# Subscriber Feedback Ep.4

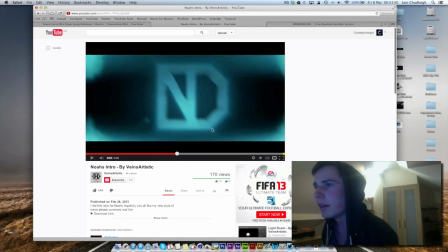Really like that, this slow wave here. A lot of people do really quick ones, but with a camera shake it looks really good.
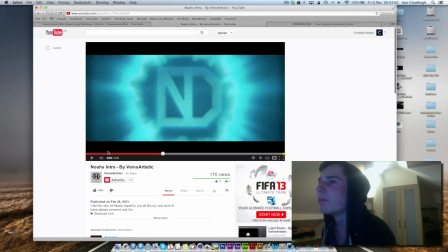I bet you that would have looked horrible if you didn't have the camera shake.
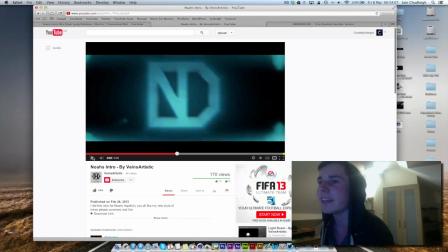But it looks awesome with it, so that's pretty cool. Ooh, what's my mouse doing? Ooh, super slow.
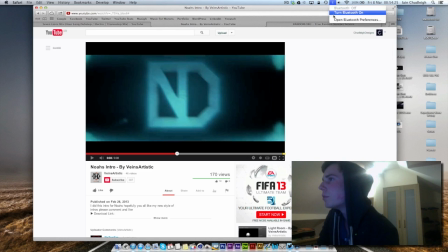Just gonna have to turn my Bluetooth off. My Bluetooth back on. So yeah, it's a pretty cool intro. It's just such a shame that
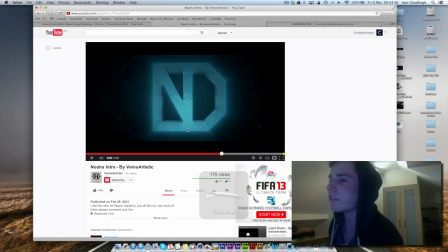goes from this epic kind of crazy intro to that.
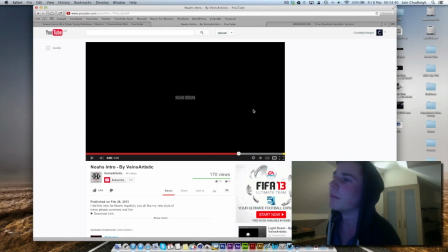Because it
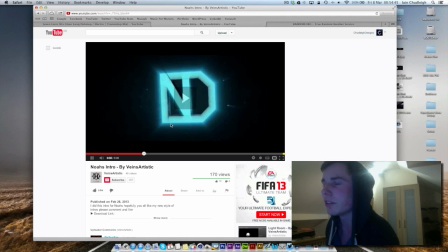kind of just falls off, especially because you got like everything's not quite black here,
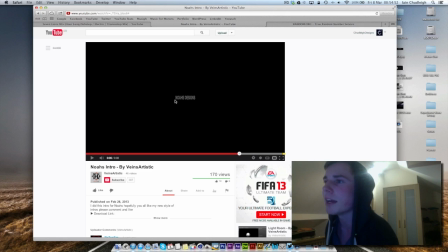and then suddenly it just goes completely black with a tiny bit of like really tiny text. Could have been a bit bigger, could have been done.
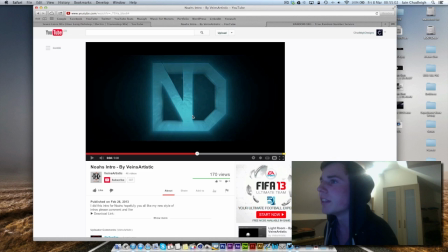You could have just used the same extrude nubs you did for this with the text, just rendered it out.
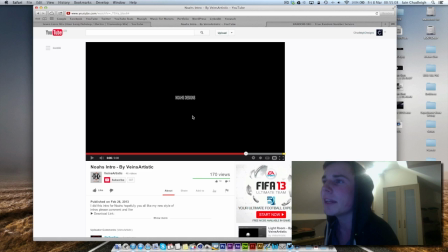Didn't even have to animate it, just a single frame and tiny bit of scaling done in After Effects to give it a kind of fake zoom.
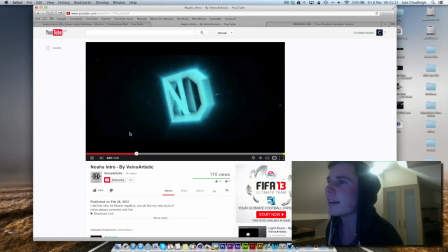But overall, pretty sweet. Crazy epic, and I really like the sound as well.
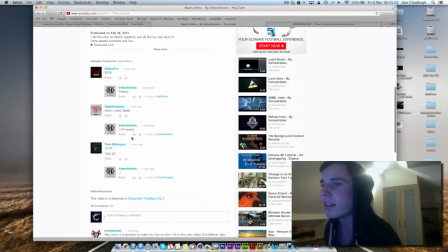Really great use of
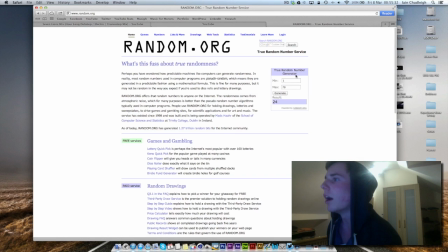presumably Action Essentials. Now we have 22s.
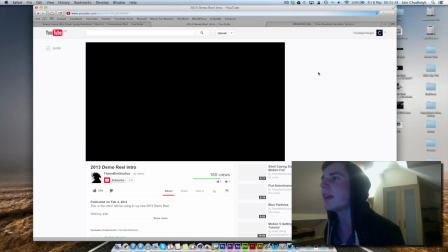They like sticking together, don't they? So we have Flame Bird Studios with his 2003 demo reel intro.
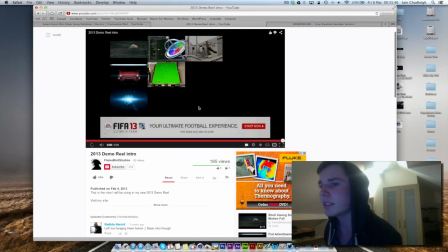So that's pretty cool.
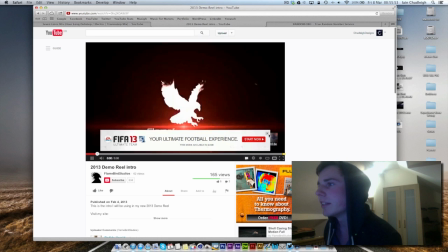Pretty short, which is pretty good. Not used to it in this.
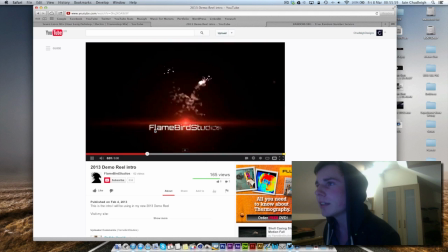Potentially that bird kind of disappears quite quickly, but I really like how it forms.
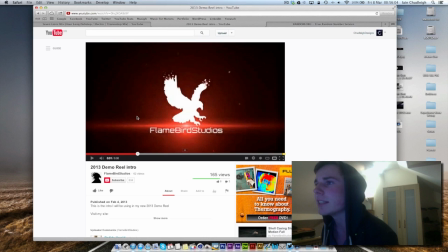Like these bits here are really nice. If you use a tutorial,
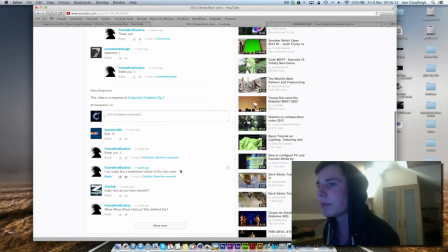or yeah, you said I will make a breakdown tutorial, do it, and link it to me when you're done, because I'll be interested in seeing that.
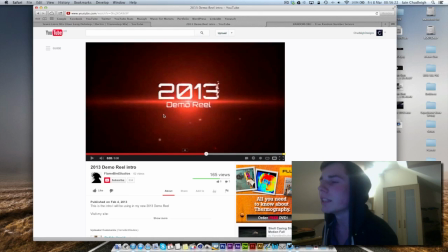Really like the effect, and this is really nice as well. Pretty epic start to a demo reel.
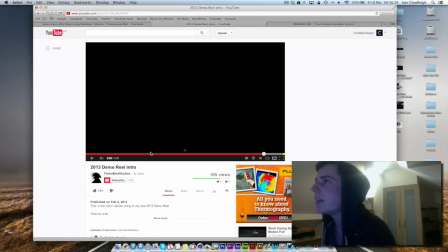Hopefully the rest of the demo reel actually lives up to that.
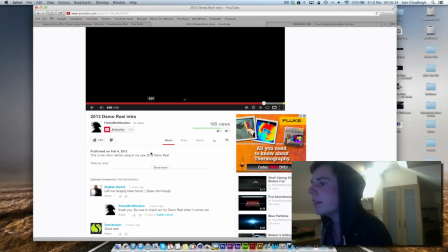So yeah, link me your demo reel as well. I like to see it.
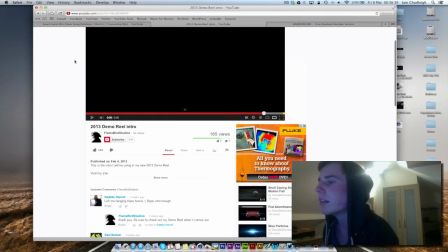I like seeing everyone else's work. That's why I like people tweeting it at me as well.
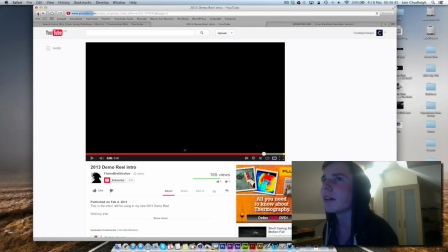So if you do want to send me any work just to look at, not kind of do this massive video about it,
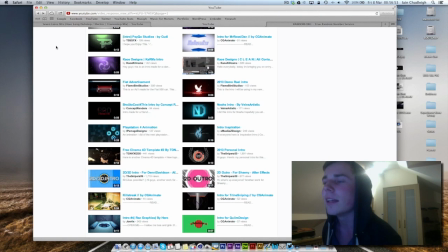follow me on Twitter. The Twitter is @Ian_Chudley.
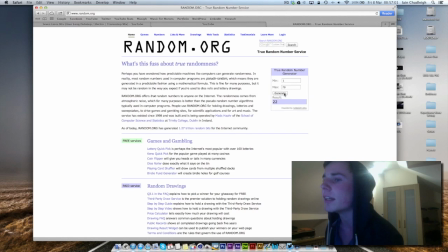And follow me, send me whatever you like, and I'll probably look at it. And if I remember, I'll also reply to the tweet as well.
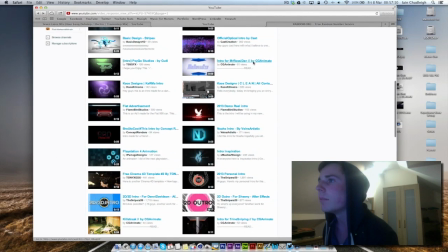18, God, these are close. We got CG Animate.
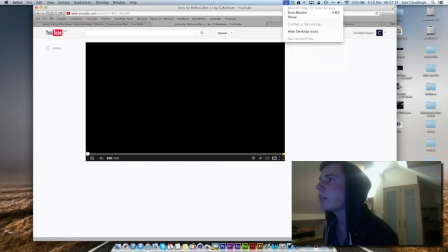How long am I going? 11.
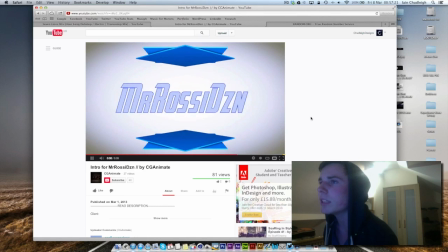So I got pretty basic 2D intro. Or is it? See, that looks 3D. And that's definitely 2D.
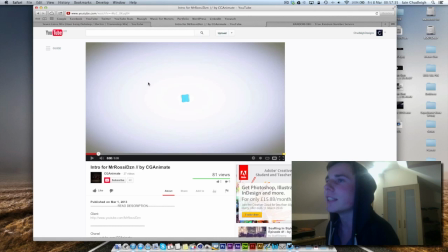The gradient is pretty unique in the sense that it's not white to black. It's kind of white to blue to whatever that color is. I don't know.
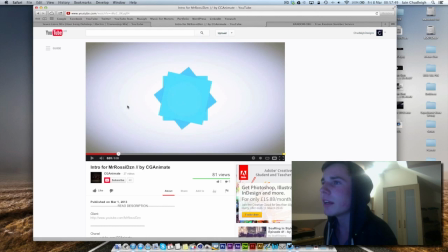Maybe you needed to keep it spinning a little bit, because it suddenly stops, but keep zooming.